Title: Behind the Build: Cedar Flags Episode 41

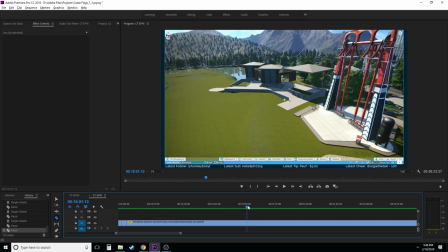(30:43)
So, if I can find the point that we scrapped the entire thing, that'd be nice.
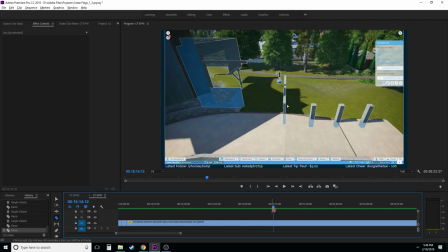(30:52)
Somewhere around here. Okay.
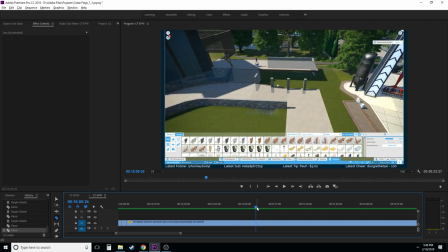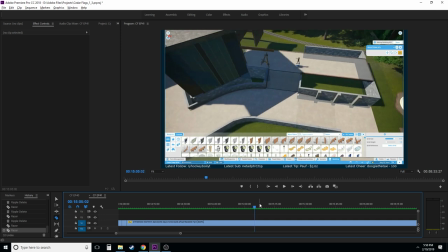(31:00)
Did I just delete that? I don't even know. There's the roof.
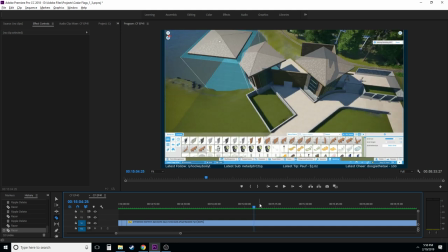(31:05)
I'm highlighting it. And... It's over there now.
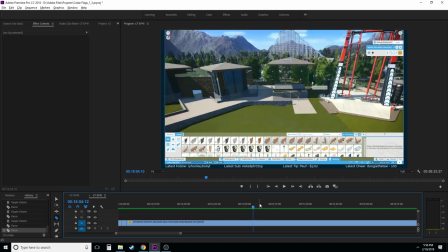(31:10)
I don't remember why I did that. But you know what? We'll cut back to here.
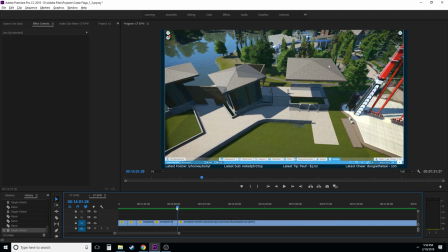(31:16)
Like I said, lots of stuff getting cut out of this. This is definitely a decent episode to do a video like this on, because there's so much editing work going on here.
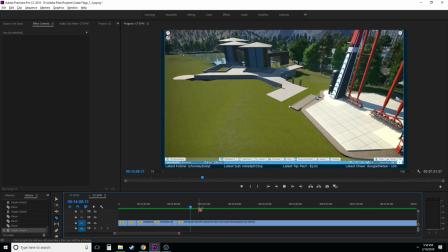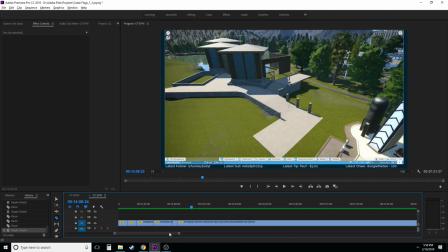(31:33)
Trying... A little bit of this is going to leak into the actual episode,
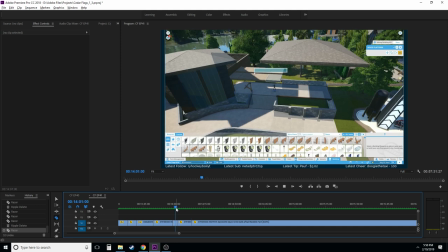(31:37)
because I want to keep the story going, you know?
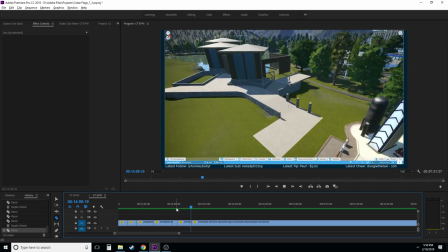(31:45)
So, like, the story here is that I'm trying to make this building work and it's not happening.
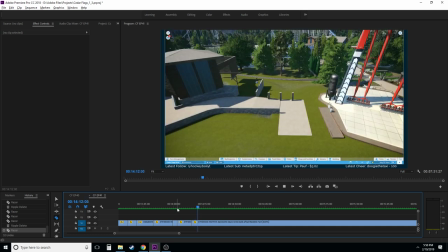(31:52)
So we eventually delete almost all of it.
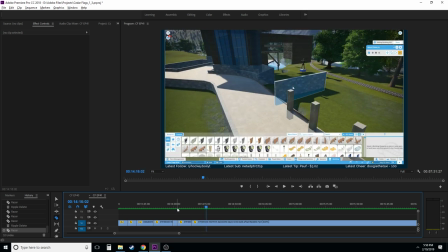(31:58)
Um, alright.
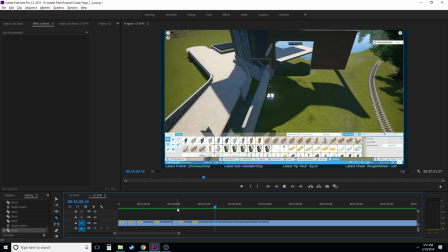(32:01)
Actually, a lot of this is probably going to stay in because this ends up being in the final build.
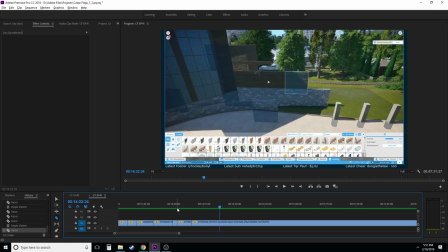(32:08)
Actually, that doesn't, though. So we're going to probably cut before then.
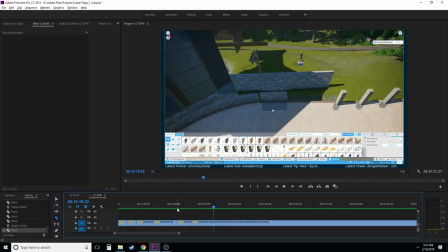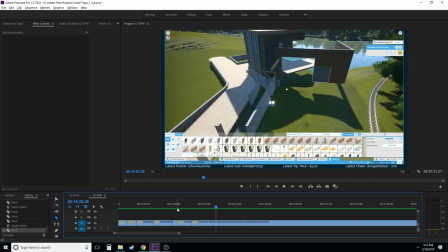(32:17)
Um, where's a good place to cut? This is kind of rough here, actually, now that I'm looking at this.
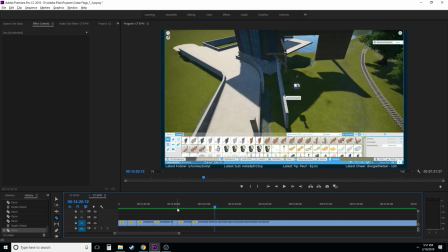(32:26)
So, there's not a real good place to cut here, so this is going to be kind of... There's not much I'm going to be able to do about this.
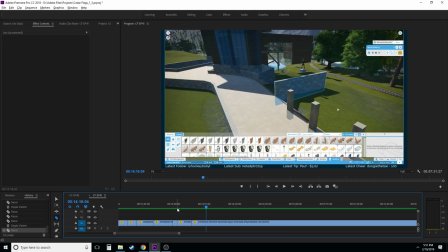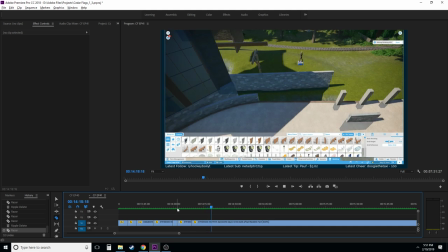You know what? We're going to cut it probably, like, here. Even though I don't place that piece down, that's a decent place to stop.
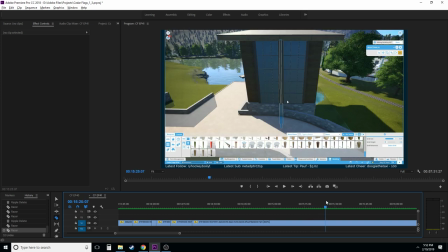(32:55)
a lot of just stuff that I know we're about to delete so I'm not okay it had happened here
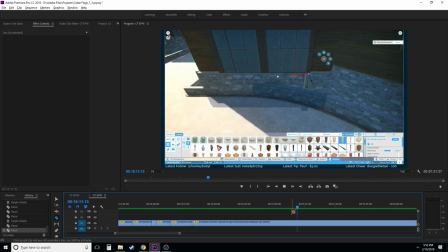(33:08)
somewhere let's see
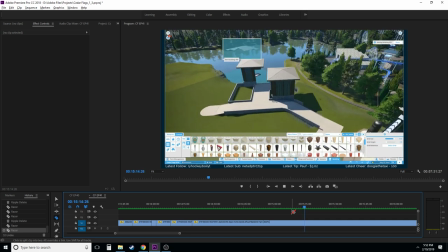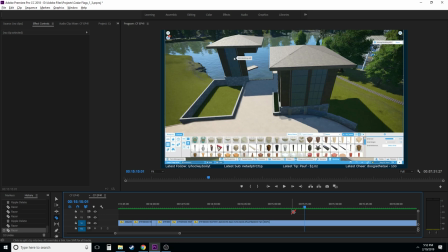(33:15)
and that's there okay
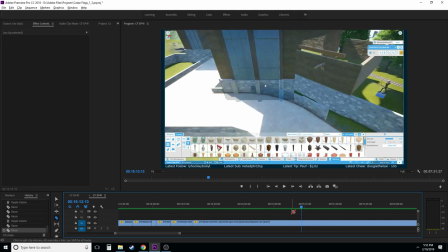(33:20)
we're gonna want to come back right around actually we'll probably end up cutting right back into here since
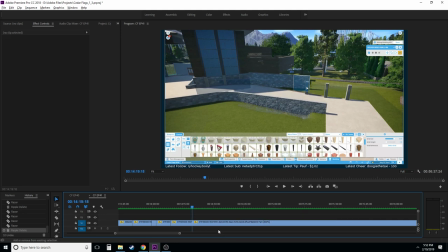(33:27)
we're still looking at this area it makes a lot of sense for the viewers so watch this we delete that we end up starting here and we're doing some editing and then all of a sudden we're still there and
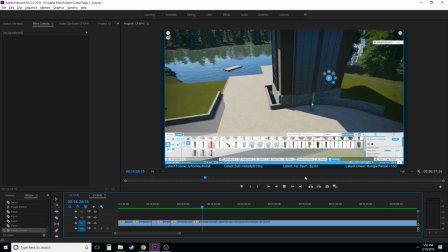(33:40)
we just deleted everything and that is the point that we're now going to be
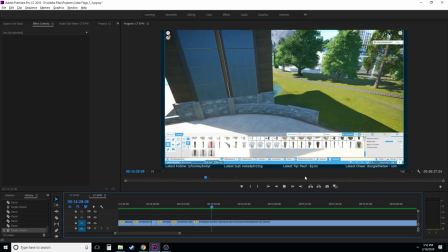(33:45)
doing uh much much finer cuts not we're
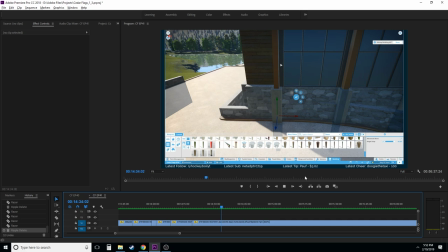(33:50)
not going to be at taking like a bulks of things out of this video now from
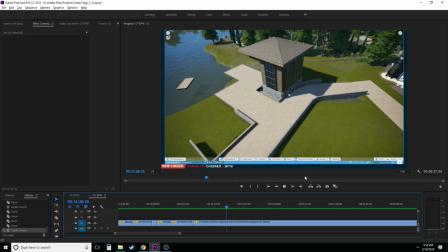(33:54)
here out
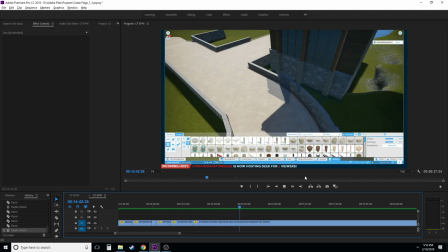(33:58)
It's funny because I'll see the bits pop up And the hosts and everything And the alerts for the stream
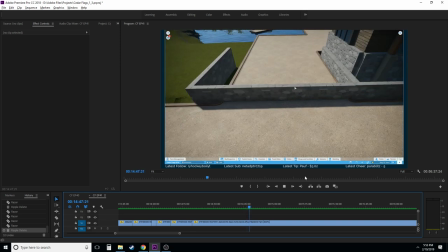(34:04)
And I'll remember everything that happened It's kind of fun to do this
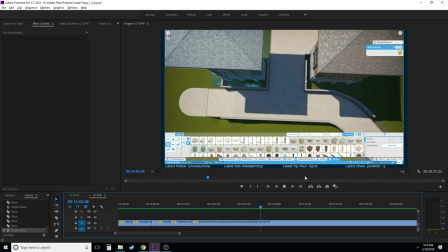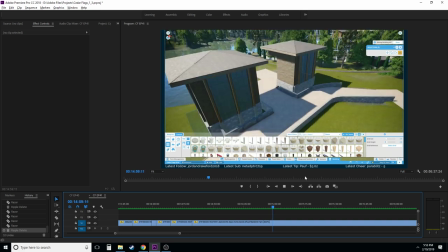(34:15)
There was some You won't even see those alerts in the final video Like I said those go away when I Blow the video up
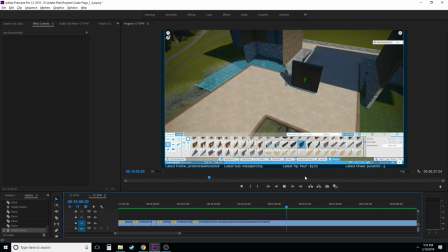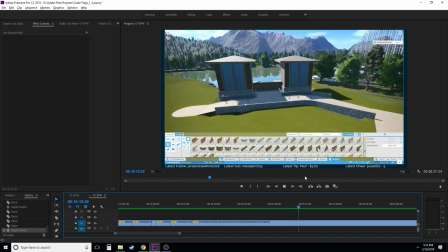(34:29)
There's a lot of Stuff like this I think this I end up not using So I'm going to cut this out
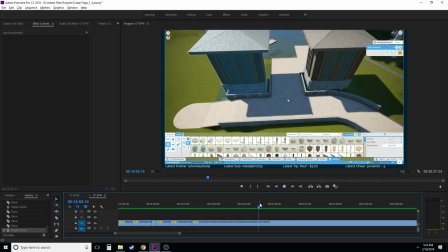(34:39)
um where am i gonna cut to though is
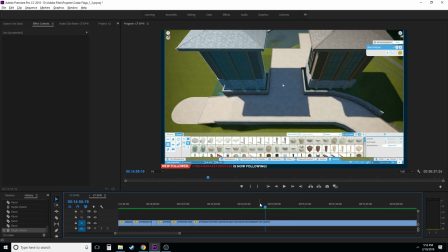that a good place to cut probably